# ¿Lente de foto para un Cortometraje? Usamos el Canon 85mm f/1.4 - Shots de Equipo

Soy Eric Ortiz Villaseñor, soy cinefotógrafo y para el cortometraje La Puerta pedí a R7 de 1.85mm
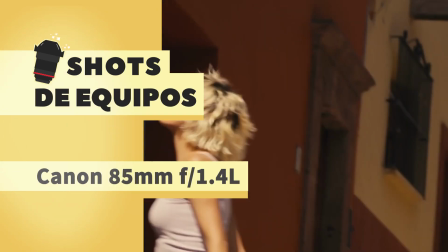7s
con la intención de hacer que el personaje se sintiera atrapado y que no avanzaba.
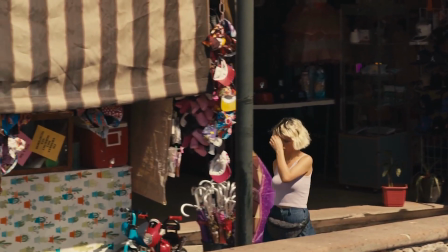12s
Dada la compresión, permite que el espectador no entienda realmente qué tan lejos o qué tan cerca está el personaje.
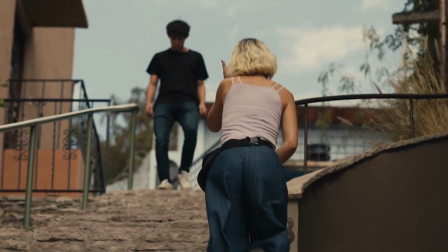18s
Realmente en perspectiva solo lo hace más pequeño o más grande.
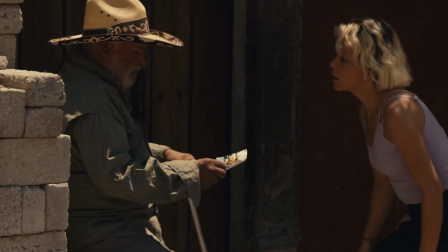22s
Y al director eso le funcionaba muy bien porque es una mujer que está buscando a su padre que no sabe ni siquiera dónde está, dónde vive. Funcionaba muy bien.
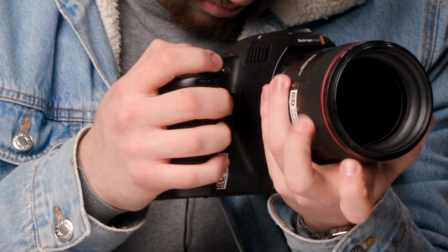29s
Supimos que fuera Canon en específico porque machaba muy bien en resolución y las cualidades del lente con el lente que usamos para los interiores.
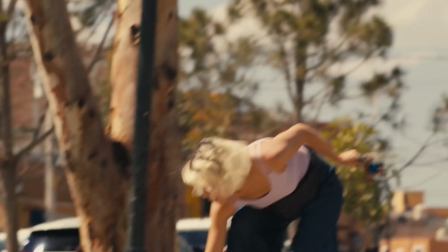38s
Aquí el personaje está buscando a su padre, trae una foto en la mano y se acerca a unos desconocidos y la idea igual,
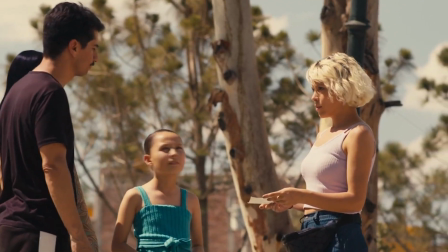44s
no sabemos dónde está, es una plaza, es una calle, es una casa, no importa. En esta escena el 85mm cumple con su propósito,
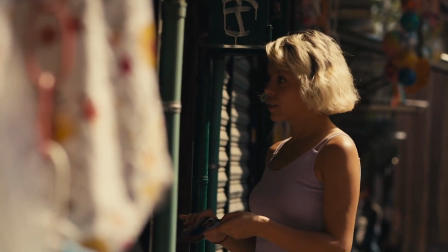54s
no nos deja ver qué tan cerca está, qué lejos está, sólo está en un pasillo que por el mismo lente parece infinito y no termina de avanzar.
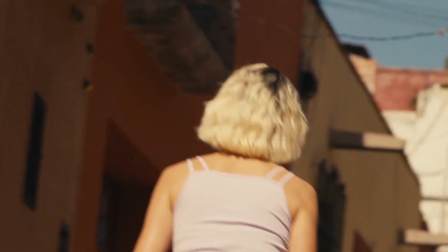63s
En esta escena en particular nos sirvió mucho que el lente tuviera estabilización óptica, en general se mueve mucho porque estoy cámara en mano con un 85,
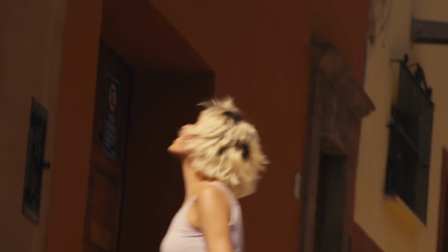72s
pero igual la compresión me hace sentirla o tan lejos o tan cerca,
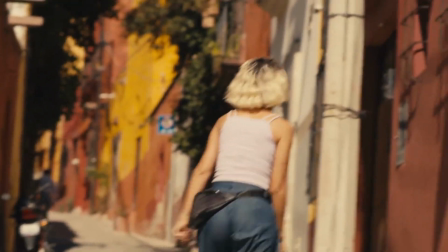77s
pero jamás jamás llegando al final de nada y eso me permitió atraparlo en los espacios.
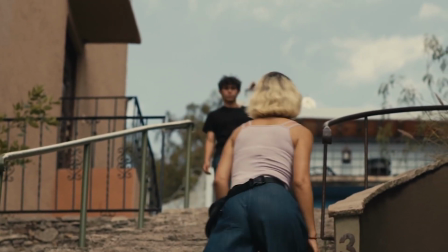83s
Igual aquí que está subiendo unas escaleras, Pues lo mismo, medio puedes ver dónde termina, pero no sabes qué tan avanzada están las escaleras.
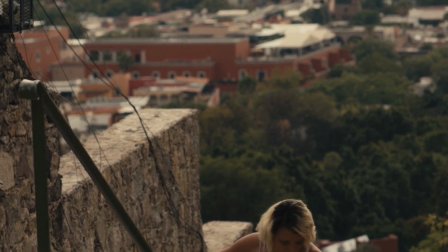91s
Y un poco esa idea se repite una y otra vez en los siguientes tiros, igual aquí cuando vas subiendo.
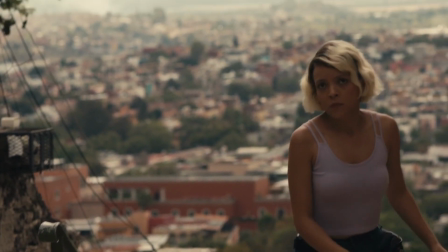96s
Yo creo que es un poquito más preciosista la dinámica. Sabemos que está subiendo y vemos, viendo gran parte del pueblo en el fondo.
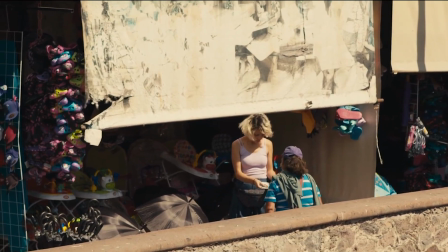104s
La distancia y la compresión juegan un papel fundamental en el desarrollo del personaje.
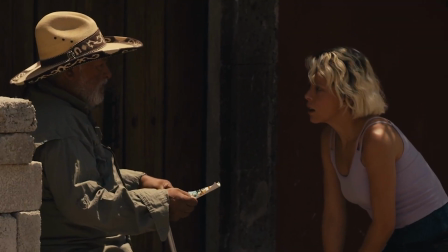109s
Dar la idea de que no avanza y que una vez que avanza podemos cambiar de lente. que la óptica en sí mismo te cuenta una historia de lo que está sucediendo en su cabeza,
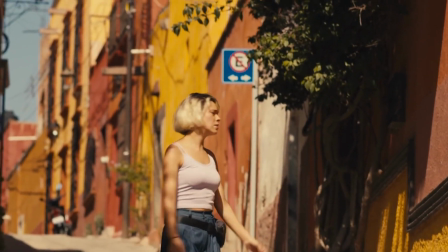117s
en sus emociones, esta idea de no tener un destino fijo, está finalmente buscando y lo mismo pasa con esta óptica,
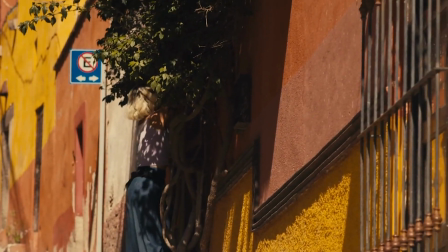124s
no tiene un final de estas calles que dan vuelta y la termina haciendo sentir atrapada también. En este cortometraje en particular usamos una Blackmagic, una Blackmagic 6K,
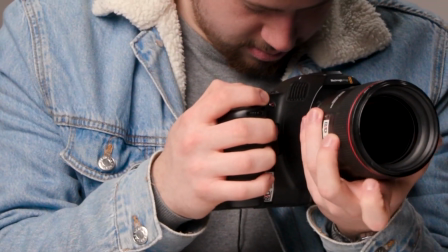136s
por ende el sensor es súper 35 milímetros, lo que vuelve al 85mm un lente muchísimo más compreso, Es una compresión de 1.6, realmente se siente una compresión en el espacio.